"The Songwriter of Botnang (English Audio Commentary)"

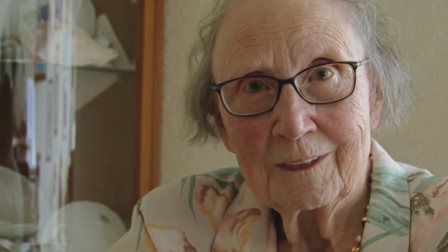1966s
And in general, I got to say, doing this film was just a pleasure and a very, very nice project.
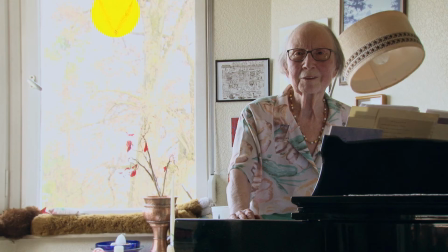1974s
I got to hang out with her, which is very nice. And I hang out with her generally.
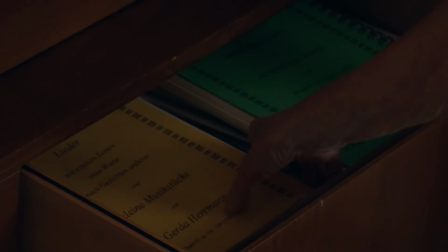1980s
I visit her and we talk about things. And we got to talk about so many things and I got to be creative here and more people get to see her.
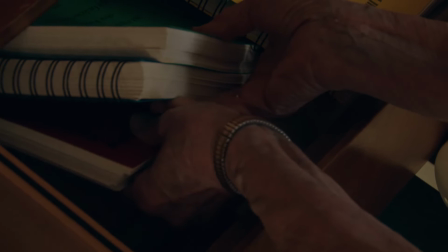1989s
For example, this shot here of the books in the drawer, that was also a late addition,
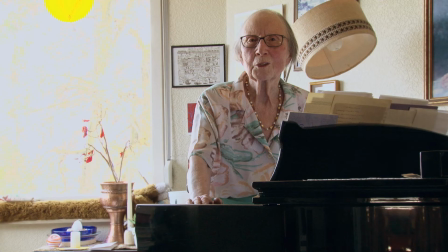1995s
one of the last days of filming, because she talks about the books and I thought, let's just show them. And basically, the earlier work prints already have a lot of detail in them,
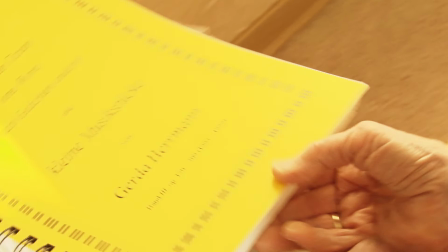2008s
but then they get visually more interesting until I felt the film is done.
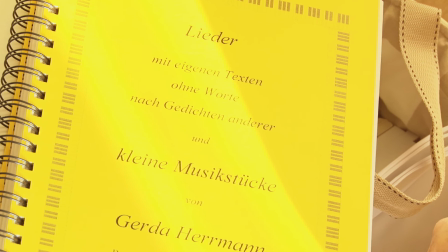2013s
Overall, it were not that many visits, but there were a few.
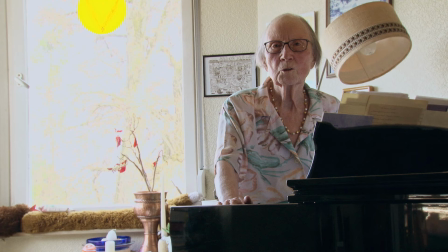2019s
Basically, we had this initial visit in mid-2018 for a few hours,
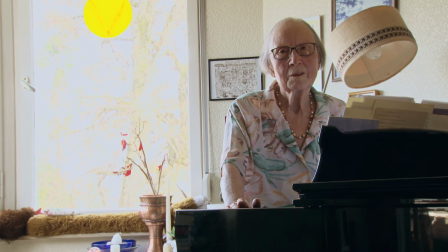2023s
where I filmed quite a lot of handheld footage to assemble a 17-minute work print,
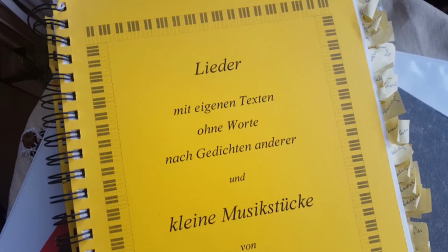2029s
which I assembled when I had more time in early 2019. And then when I showed Gerda Hermann that work print, all was very quick.
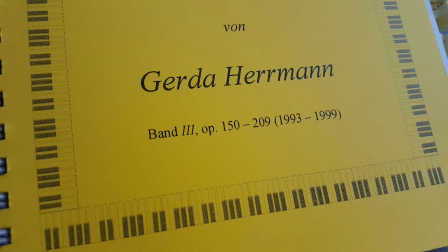2039s
Basically, we worked quite concentrated in March and April to do more days of filming and editing.
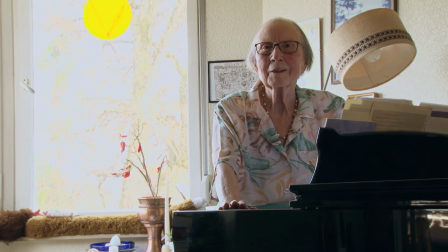2046s
And the film was basically ready by, I think it was by May of that year, by May 2019.
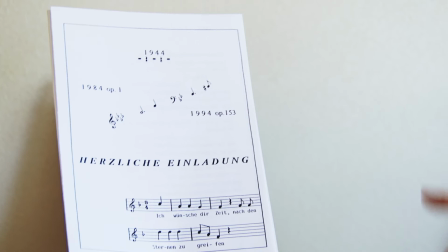2053s
And then we screened it in June.
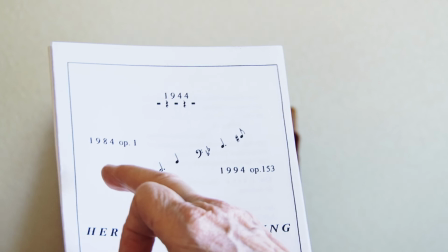2055s
And this invitation with the poem is also, you know, it's very interesting when you think about how it was done.
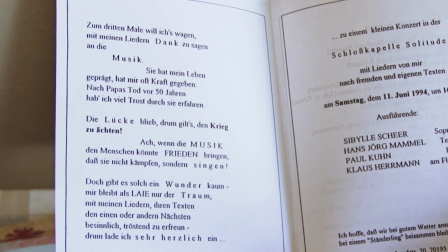2063s
She showed me all kinds of material, and I filmed her, you know, reading this because I liked the poem.
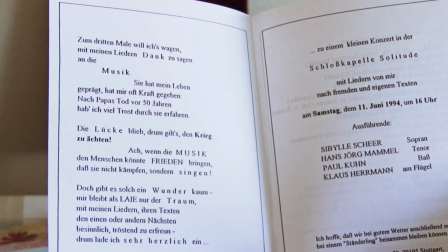2069s
And then in editing, I had the idea where to place it. When she presented this, it was mostly asking her, oh, what did you do here?
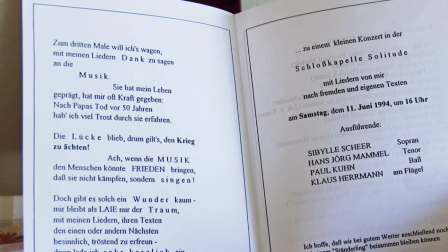2077s
And she had ideas, oh, look, this is my invitation to the concert in 1994.
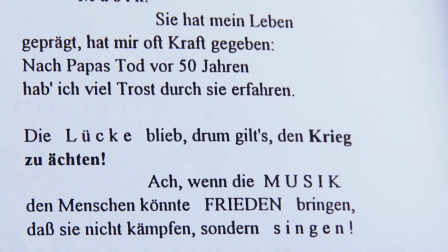2082s
And while editing, I figured this is a strong ending to the film.
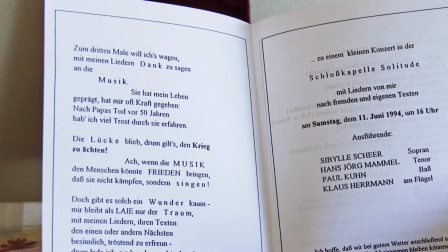2087s
And you see this verse here, this verse where it talks about outlawing war,
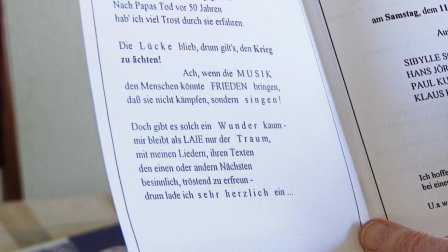2096s
I don't know if that actually, the translation would be outlaw, but it gets the meaning across.
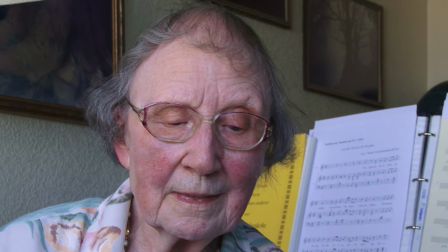2104s
Basically, it means to, you know, make war something that's not socially acceptable.
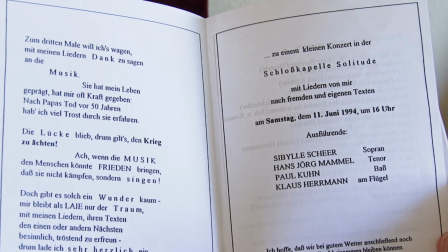2111s
I think that's how a proper translation would be.
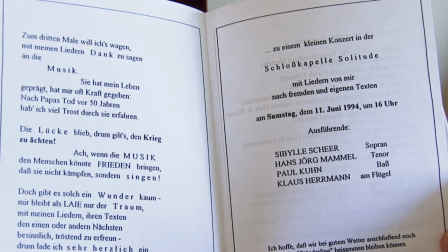2116s
And this poem, I thought, was very strong, and I filmed it,
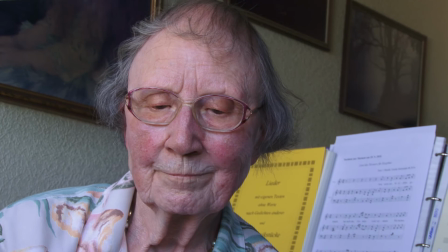2120s
and I filmed that verse in close-up. and then I decided let's make this the ending and this
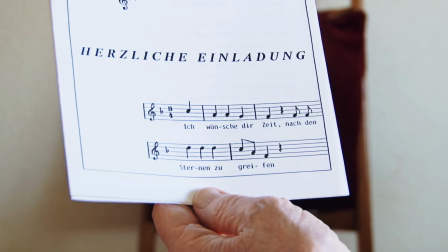2126s
little quote here I thought that's just a beautiful conclusion to the movie and that was the conclusion already in the 2018
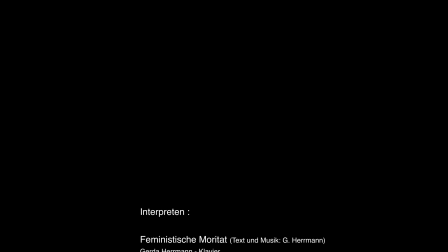2138s
slash early 2019 version which was a 17 minute work print
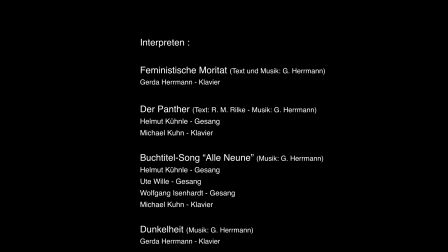2143s
and I remember when we had the premiere happening people applauded when it says Musik Gerda Herrmann using Gerda Herrmann,
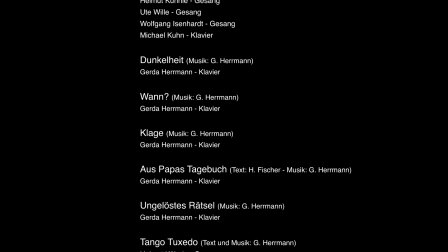2151s
which was very, very nice. It was just a very pleasant event.
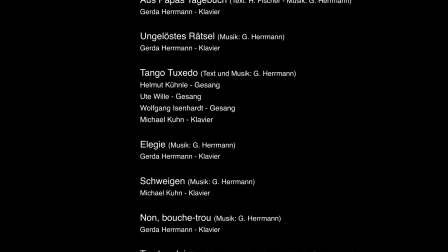2155s
Well, this is now the closing credits, so the audio commentary is also coming to a conclusion.
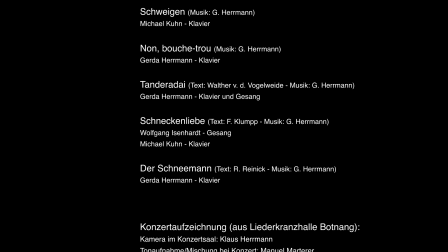2162s
I'm very glad that you are interested in the film and that you listen to this audio commentary.
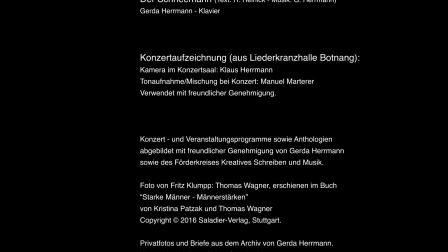2168s
This was a very pleasant project, and I'm very glad that people now get to experience Gerda Herrmann, her story, her art. and I'm very glad that you are interested and listen to the commentary.